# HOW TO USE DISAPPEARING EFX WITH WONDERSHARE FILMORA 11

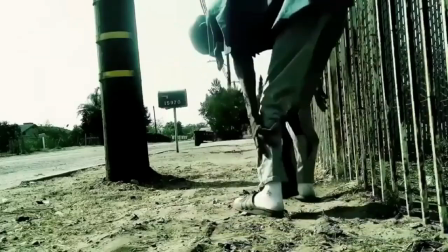0s
Hey, creative minds. Guess who's back? It's your boy, Citizen Walker, Johnny Walker, 2038. Guess what? Our partners at Wondershare Filmora, they laced us with the new Filmora 11. Oh my gosh. Today, I'm going to show you guys how to make it disappear. I know you guys had some rough holidays, and you want to make yourself just disappear sometime?
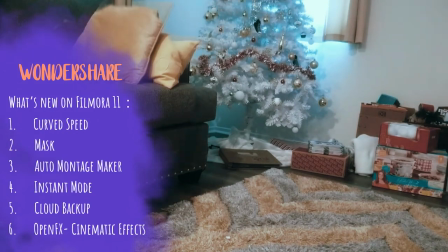20s
I got you. We're going to be using Filmora, Wondershare, Filmora 11.
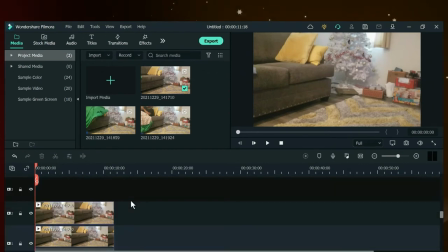25s
All right, we're going to go ahead and dive into this. Now, we're going to need two videos.
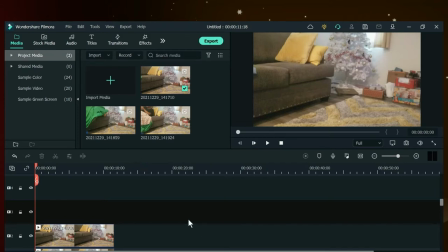30s
We're going to need two videos with a static camera of the same video, one with no subject on the actual couch.
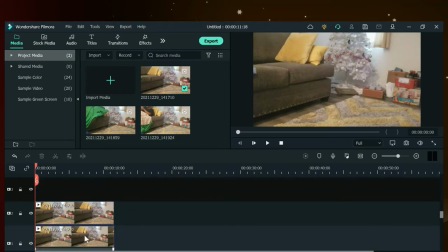36s
This is going to be our end result, the disappearing part. So I want to go ahead and I didn't use a static picture because I wanted to make sure I had all the correct shadows that happened inside this video, because there's some action that's going on the other side that you can't see. So we're going to keep that there.
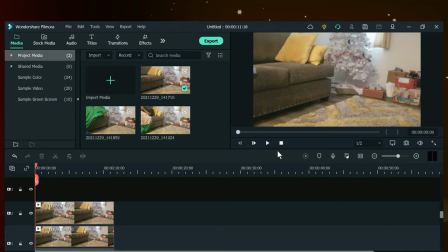51s
Of course, I play everything back at half speed. Bow. You still can go ahead and render it at the regular quality.
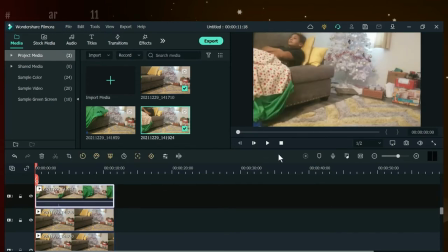59s
Now bring down the subject video. Now the subject video has the green screen attached to a blanket. Action. And this is how we're going to get our disappearing effect. We're going to use some chroma key here. So this is what it looks like without the magic effect.
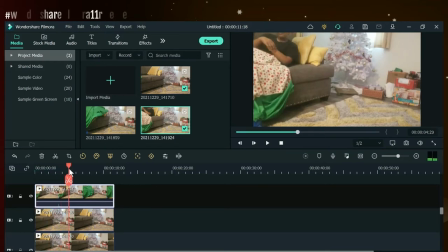75s
Now what I'm going to do is I'm going to go ahead and find a nice piece, a nice little section where I could go ahead and slice this top video. I'm going to use two effects. I'm going to use the chroma key, and I'm actually going to use an image mask to hide out portions
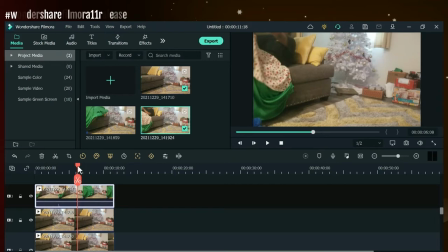91s
of the video that I do not want to be revealed so that I can have the desired look. We're going to click right here, select this video. I'm going to go to the effects.
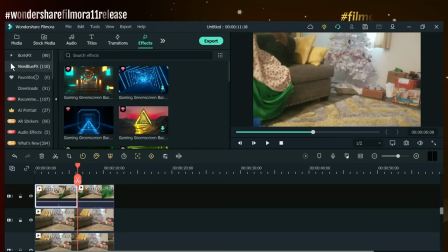102s
Now, these are some beautiful effects in with a Filmora 11 now that's just amazing. I'm going to do some tutorials on that. Right now, I'm looking for the image mask.
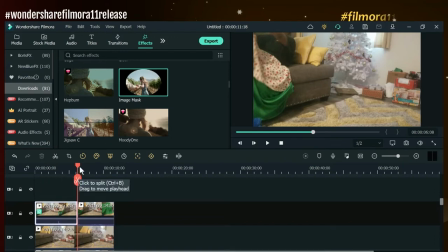112s
Drop that over our first clip, and we're going to double click on here so that we can see what we've done.
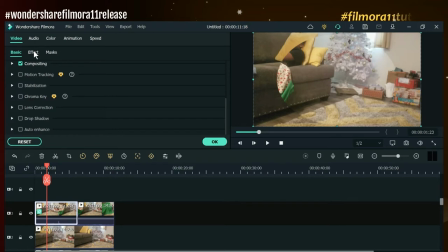119s
Now here's another new feature. You actually have an effects tab at the top here, so all your effects are right here. You don't have to scroll all the way down to the bottom like we used to. And I'm going to choose a shape. You can choose any shape. The shape I'm going to choose here is going to be this flag looking shape right here.
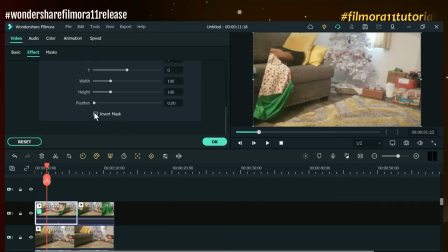135s
Bow. And then I'm going to go ahead and adjust it. Well, let me invert the mask first.
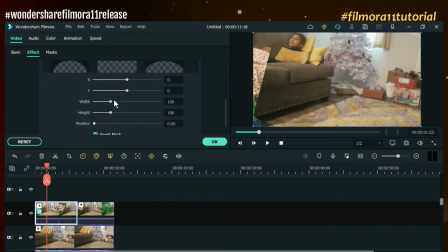140s
Then I am going to adjust the height, the width, the X and the Y axis of this to create the small enough space just to hide what I want to hide inside of this video.
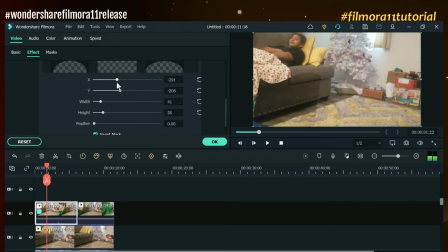154s
Okay, we're going to slide it around. Now, as you can see, that space is revealing the video that's underneath, which is the same video. This is why you need to have this static shot. You need to shoot it on a tripod. It would be too hard to do it handheld. It would be too shaky and it just won't look right. So we're going to adjust this. This takes a little time sometimes.
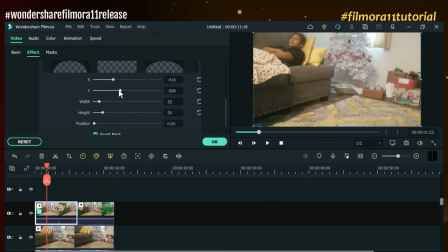174s
It's taking me a little longer, but we got this. I want to make sure that there's absolutely zero green showing, but I do want to leave enough blanket to make it look authentic.
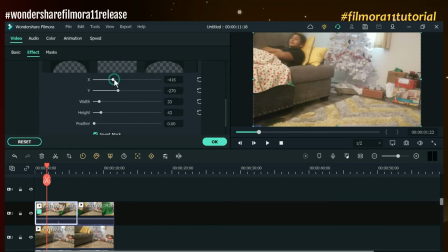187s
This is my goal. I want to make sure that there's no green showing, but I do have enough blanket to make it look authentic. Okay, that looks pretty good right there. I'm a perfectionist.
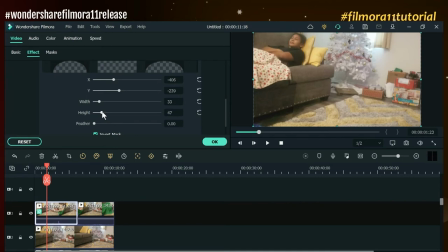202s
I think I'm going to tweak it a little bit more. Maybe I should stop. Maybe I should stop. I don't know. Maybe I should stop. No, I got to get rid of the green. There we go. Move this a tad bit. Move it back. Okay, here we go. Here we go. It's looking okay. I can live with that.
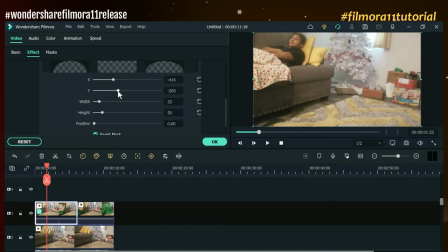219s
I know once I add my my LUTs to get the desired color that I'm going to use, everything's going to blend and it won't stand out. It's standing out right now because we just did it. So you know it. But it's not going to look that bad once we go ahead and finalize and render the final project.
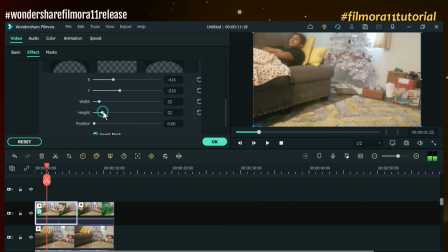236s
But like I said, I'm a tad bit anal about this, so I'm going to do it again.